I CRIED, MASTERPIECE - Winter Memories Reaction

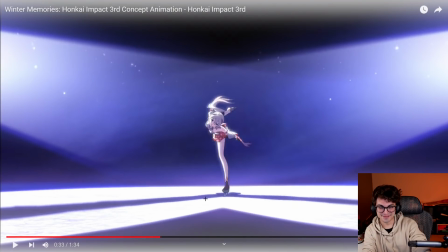I mean, the stage lighting, bro. They even have the shadows coming off to showcase both lights coming in. Like, come on, attention to detail is beautiful.
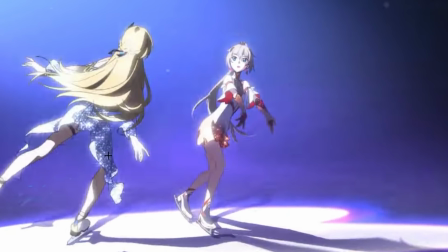I love how they're red and blue to showcase the cool level-headedness of Durandale and then like the flaming passion of Qiyana, but also, you know, they're contrasting personalities even though they're both family. And it shows that even though they're in sync.
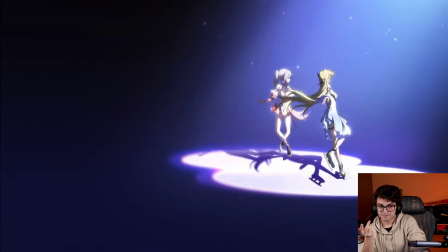And now that, you know, they're family because they're in the same squad, it shows they have a little bit of individuality,
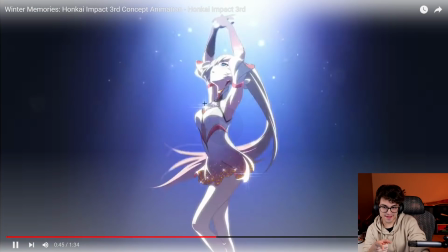which is why here at the end, Durandal's finisher is different from Qiyana's finisher.
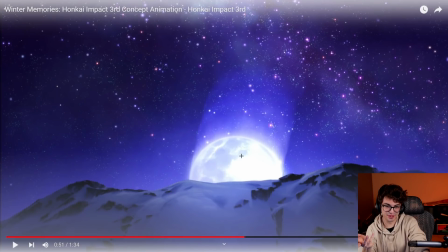It's a little touch, but it goes a long way. I just realized they're using moon to, you know, the setting moon because it's no longer Qiyana's show, which the moon typically symbolizes Qiyana for Honkai Impact. the devs have spoken about this. As the moon sets, it's not their show anymore.
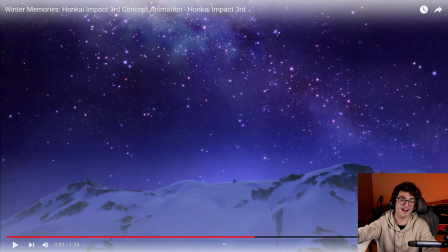It's Mei and Branya's show now.
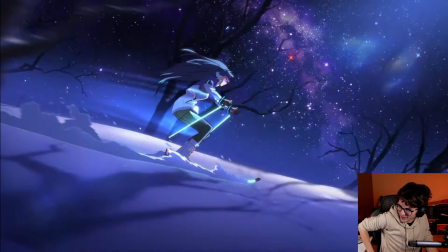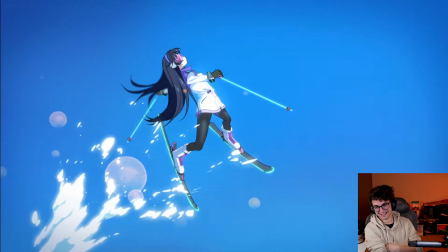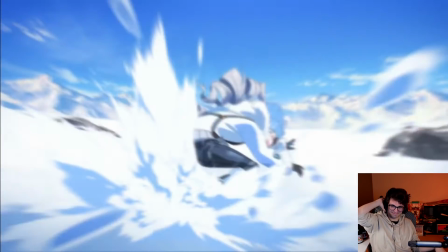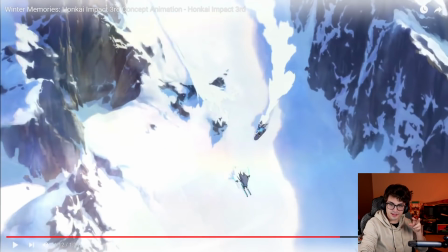This is really cool. Durindo and Kiana being, you know, a pair when they first appear together in the animations, show off the sisterly relationship. And then we have Branya and Mei to show off their sisterly relationship. Branya constantly calls Mei, uh, Mei Nessa, you know? That's awesome.
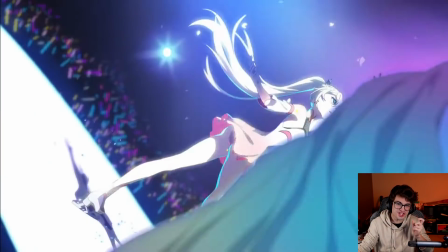That's such a cool touch.
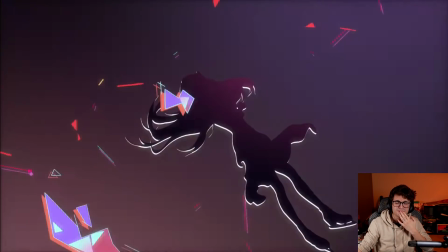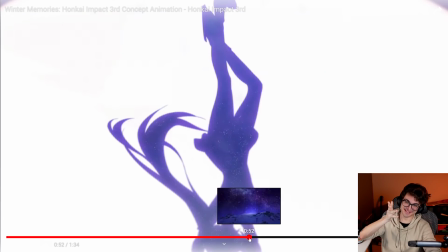The drop is so good, man.
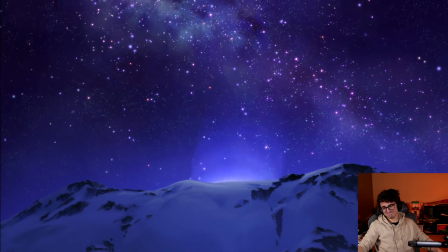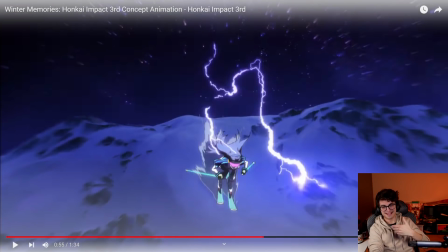That's how every Cassano feels.
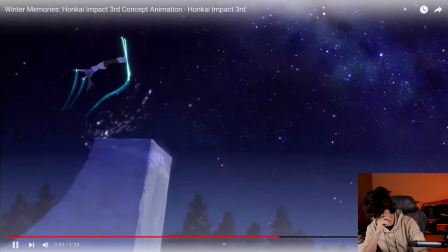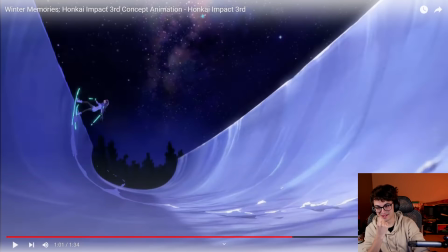Mejoyo, please. Please give us more animations, please. This was freaking amazing.